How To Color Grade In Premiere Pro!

What's up guys, in this video I'm going to show you how to color grade, taking this clip right here to this clip right here. Now if you want to download this clip and try this with me, in the description below I'll leave a link, and I've also left chapters on this video if you want to skip around.
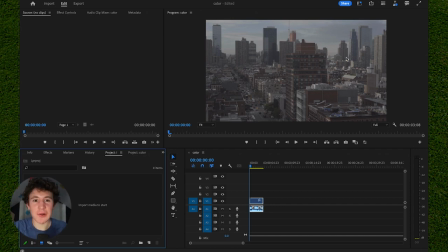Now the first thing you're going to want to do when you're color grading is, if you already don't have the color panel open, how you do this: in the top right hand corner you click on the workspace box,
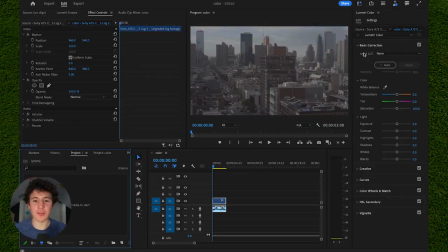and then you go down, click on color option. Now once you do this, it's going to bring you to this panel like so, and then from here this is where all the magic happens. Now we've got a bunch of options. We've got basic correction, creatives, curves, HLS secondary, color wheels, and vignette. I'm going to start with basic curves. These are the key essentials if you're trying to do color grading fast.
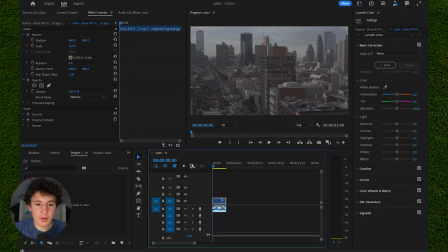So the first thing I'm going to do to this video is, I shot this video on my camera a few months ago, is I'm actually just going to crank up the exposure just a little bit,
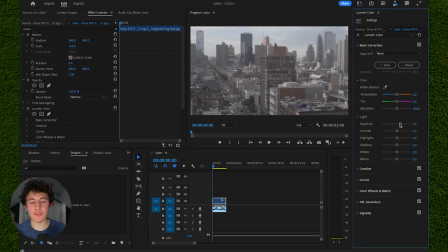because people typically like brighter videos, brighter photos in general. So I'm just going to turn that up a little bit and then turn down the shadows a lot, so we can actually get like more detail in this video almost. As you can see, we can see a lot more of the definition in this video. And I'm also going to turn up the highlights a lot.
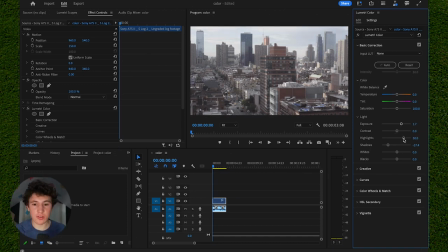It's basically the brightness, so it adds more light to this image overall, and also turn up the contrast. Now as you can see, it already looks a lot better than before. But the next thing I'm going to do is I'm going to turn down the blacks and whites. Now the blacks and whites are basically the blacks and whites of the video, if it wasn't obvious.
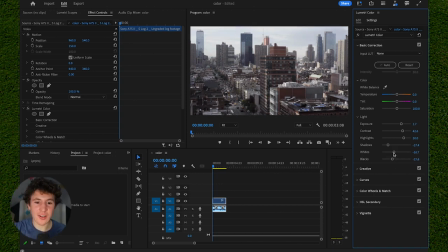So I'm just going to turn those down just a little bit, not too much though, because you can actually see a lot more of the color in this video, you could say. And I'm also going to decrease the temperature a little bit. Now temperature is used to like give the video more of a feel.
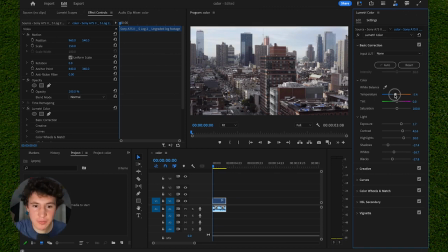If you're trying to give it more of a warm look, you use temperature. In this case, I'm going for more of a cooler temperature because I want the colors to be a little bit more vibrant in this video. And then I'm going to turn up the saturation just a little bit, not too much, because I don't want it to be like oversaturated and colors to be too vibrant.
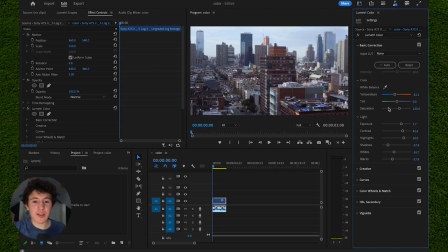Once I turn that up a little bit, I'm pretty satisfied with how this is so far. But if you want to see the before and after of like your progress on how it's been since you've started this, is all you have to do is you click on the little FX in the top right hand corner. As you can see, when I click on that, it shows the before and after, and already we've made a lot of progress on this video.
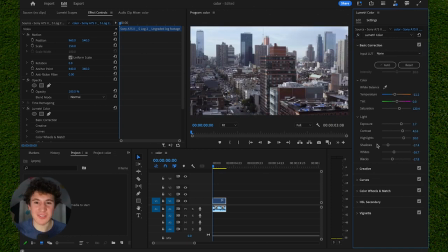As you can see, I'm going to leave this on because I want it to be color grade it and not color grade it. So once we've done that, and that concludes basic correction. Now once we've done that, we can go down here to the next panel. It's called creatives. As you can see, this is basically a filter. It gives an almost overlay effect of the entire video.
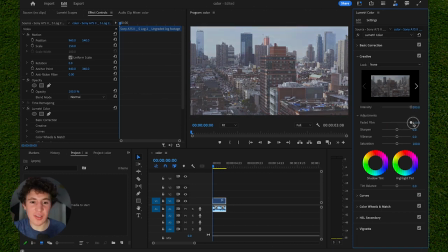As you can see, if we turn up the faded film, it adds almost like a dollar faded effect, which for me, this is not what I'm going for. I'm trying to fix the colors and make the sky and buildings more vibrant. So I'm just going to double click on this slider and it will actually slide back to 0. But the next panel I'm going to go to is I'm going to go to curves.
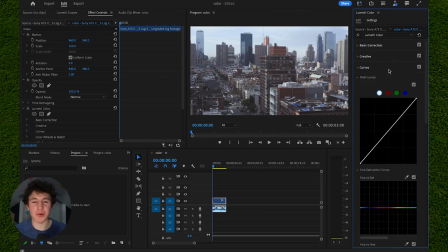Now curves are one of the biggest, most important things when it comes to color grading, in my opinion. So how you do this is, as you can see, we've got a little bit of like a grid on this curve right here. How you actually make these points is you use your pen tool by clicking on this little graph right here.
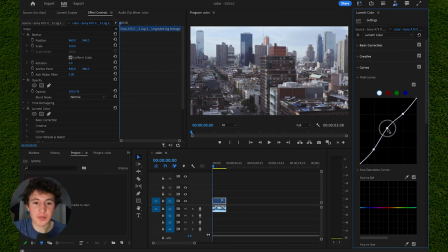As you can see, when we drag these points up a little or down a little bit, it increases and decreases the exposure and overall the color of the shot. In this case, I'm just going to increase some of these a little bit, not too much or too low, but just a little bit, so that we can add more color and overall get more of the lighting that we are going for,
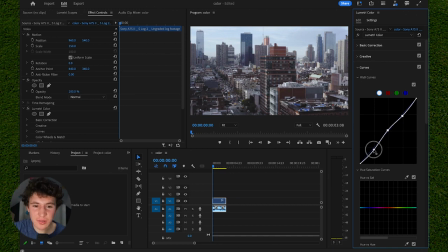the feel we're going for this video. In this case, I'm just going to do this. Not too much at all. You can mess around with that though. You can also do it for individualized colors like red, green, and blue right there.
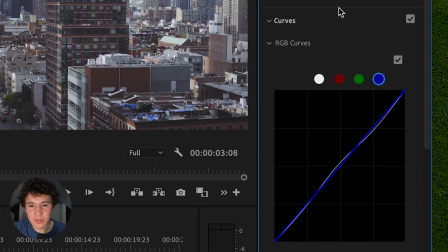In this case, I'm just going to go down to the next option, which is color wheels and match.
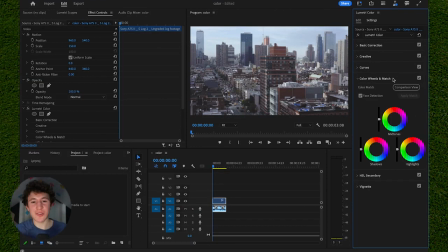Now me in particular, I don't use this setting a lot. I use HLS secondary, which I'll go over in a second, a lot more, which actually brings out more of the colors for these buildings and all. But if you want to use color wheels and match, this basically changes the color of the entire image.
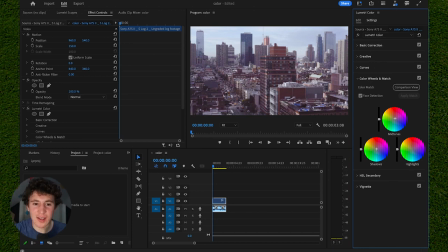As you can see, when I crank up the midtones, the shadows, and the highlights a little, it's a lot more like reddish, grayish almost. In this case, I'm just going to Control Z all of that. But if you want to increase them a little bit, I recommend using this slider. I'm just going to do highlights a little bit so we can see the buildings a lot more apparent.